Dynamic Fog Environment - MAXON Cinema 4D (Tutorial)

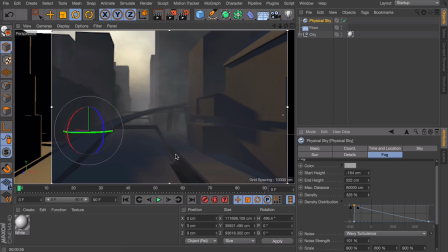(8:15)
It's always stacking up, so in the distance it is more condensed, and right in front of you it isn't really visible. But sometimes you just want to have fog right here. And the trick I used for this is using a new camera. I'm looking into it. And right here under the object tab you can set the focal length to something like zooming in.
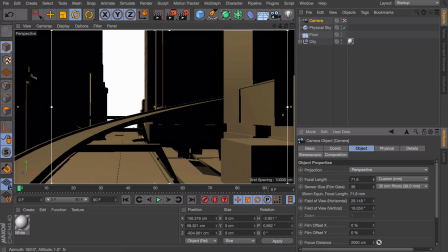(8:35)
But this will always manipulate the perspective of your scene, so it kind of removes the perspective actually.
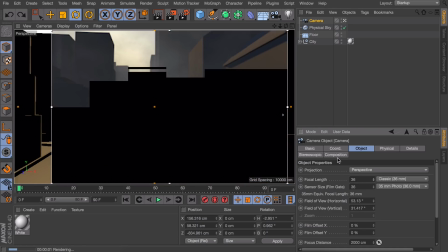(8:42)
That is not what I would like to do. What I would like to do instead is moving the camera back.
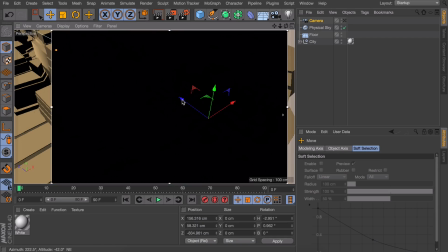(8:49)
Let's zoom out. And we can move it back as the object itself.
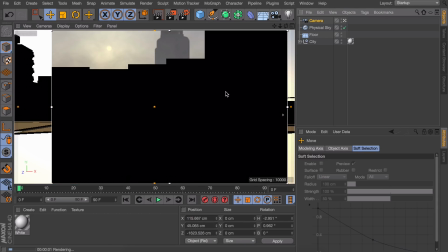(8:53)
And looking through it again, of course it isn't the same anymore, but you're getting a lot of fog now.
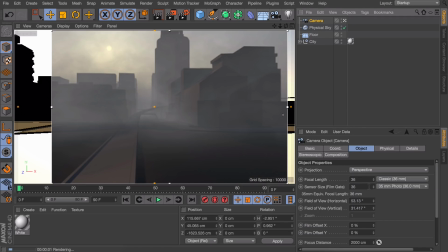(8:59)
To compensate this without zooming, you can set the sensor size to something different.
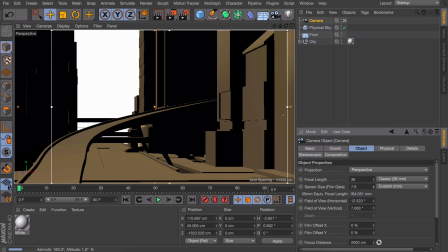(9:04)
So making it smaller is actually zooming in also, without crushing the perspective like the zoom or focal length actually does.
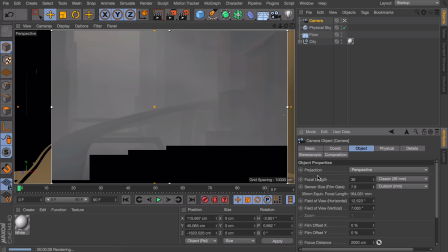(9:12)
By doing this you're actually stacking up all the fog in between the camera and the point where we are viewing at.
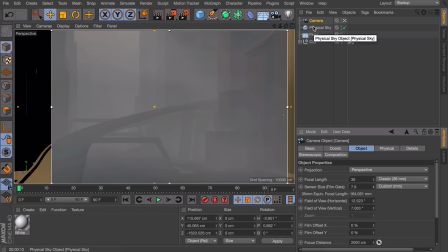(9:18)
That way it will become more visible for us. A last thing I would like to point out in this scene is how you can set up some custom lighting. You're not tied to the physical sky itself. I can understand you don't want the sky and the sun and you want to use your own light without the physical sky interfering with that.
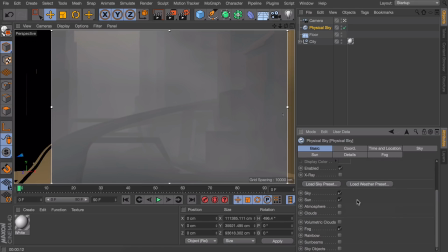(9:35)
So it is very simple. Just under the basic tab you can go down here and deselect the sky and the sun, and that will get rid of it all.
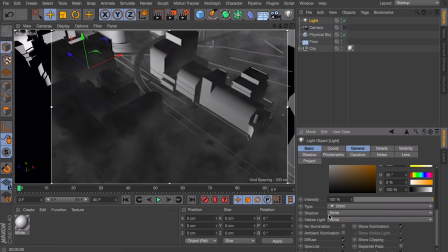(9:43)
Let's just quickly use an omni light with some shadow to it and maybe move it up a little.
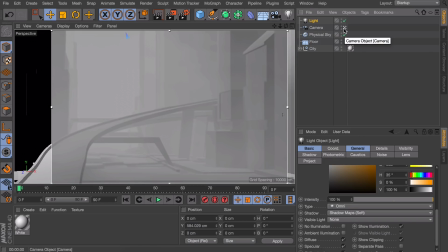(9:52)
And this way you can see how you can use your own lights to get some nice scenes with the fog of the physical sky.
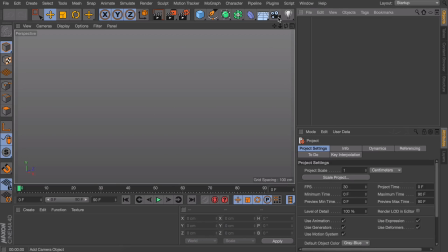(10:00)
Okay, last scene I would like to make is just a regular floor with some cubes to it.
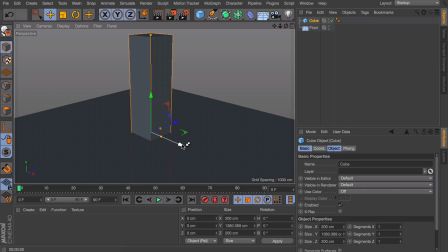(10:06)
They can be quite large and it will just represent some city, so you don't need to do exactly what I'm doing, of course. Just some random buildings across the scene.
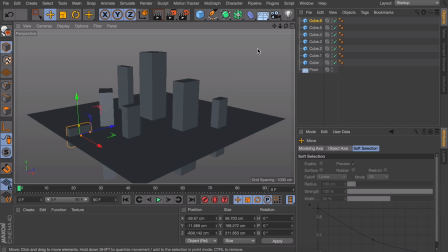(10:22)
Okay, I guess this will do for now. Let's get the physical sky again.
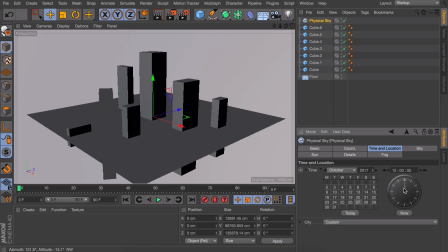(10:27)
Enable the fog. And we are going to set the time to something in the morning, like 8:30.
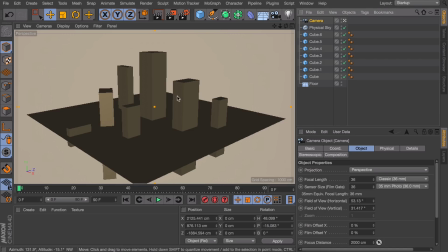(10:36)
And let's see, we are already going to set up a camera. And it always looks nice if you set the camera at a very low angle,
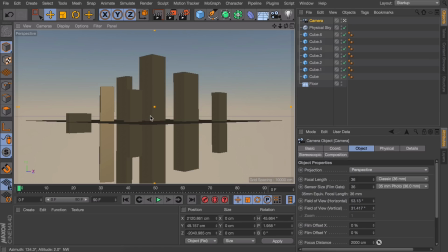(10:43)
so we get a lot of fog in between the camera and the objects we are looking at. Let's also rotate the sky, so the sun is right behind the buildings.
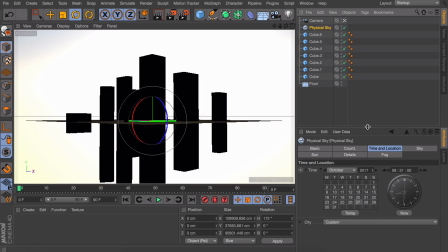(10:53)
It gives us a nice contrast. Okay, let's set up the fog for now. We are going to start a lot below the scene. And we will end up very high because the buildings are like maybe 1,000 centimeters tall or something.
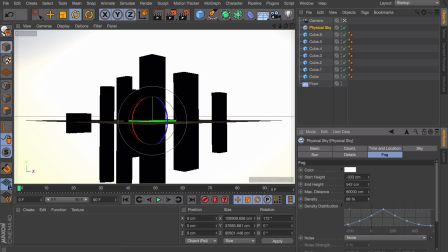(11:07)
Let's set the density to something like 100, will do for now. We are going to set the wavy turbulence again. You can experiment with any other ones, but I find the wavy turbulence always looks the best for me.
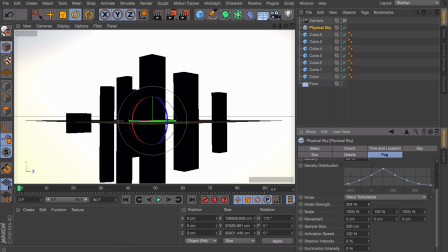(11:22)
Let's set the strength to 200. This is very strong, but it will give a nice contrasty look to it. We don't want this fog to look stretched, so let's change the scaling. 900, 300 and 900. And let's get the interactive render region again so you can see what actually is going on.
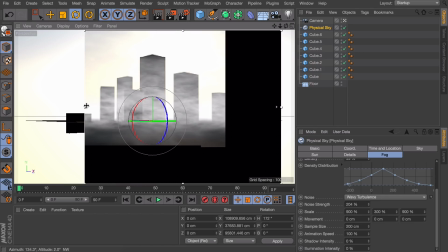(11:42)
It's starting to look quite nice.
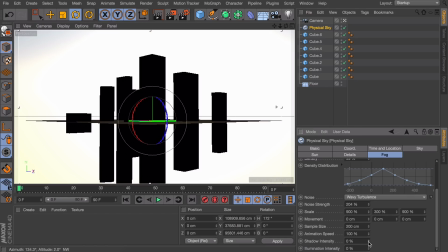(11:45)
But to make it look really good, we can change the shadow intensity to 100 so we get a lot of contrast in the shadows.
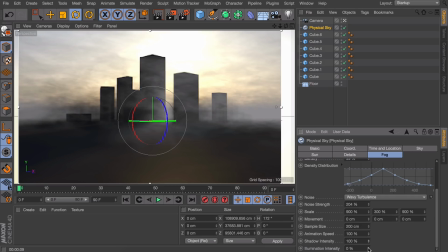(11:51)
And this makes it look very dramatic. And the last thing we can do is changing the illumination intensity to something like 20 maybe. What this does is that the fog is actually absorbing the light from the sun. So it isn't just plain white, but a little orange.
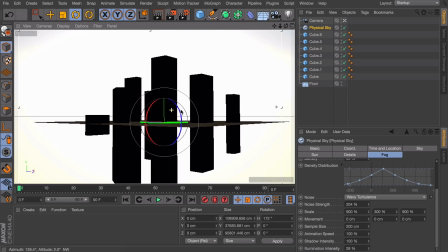(12:09)
So let's move the scene a little maybe, the camera. And let's take a look how this looks.
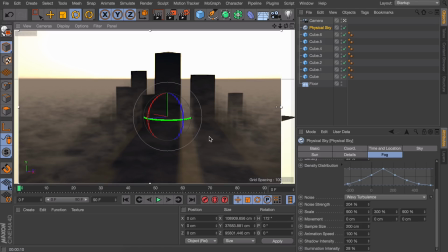(12:15)
Right here you can see how dramatic the shadows are actually being casted on the fog.
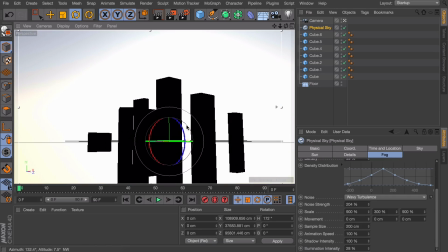(12:20)
But you don't see it as much if you move the camera very low.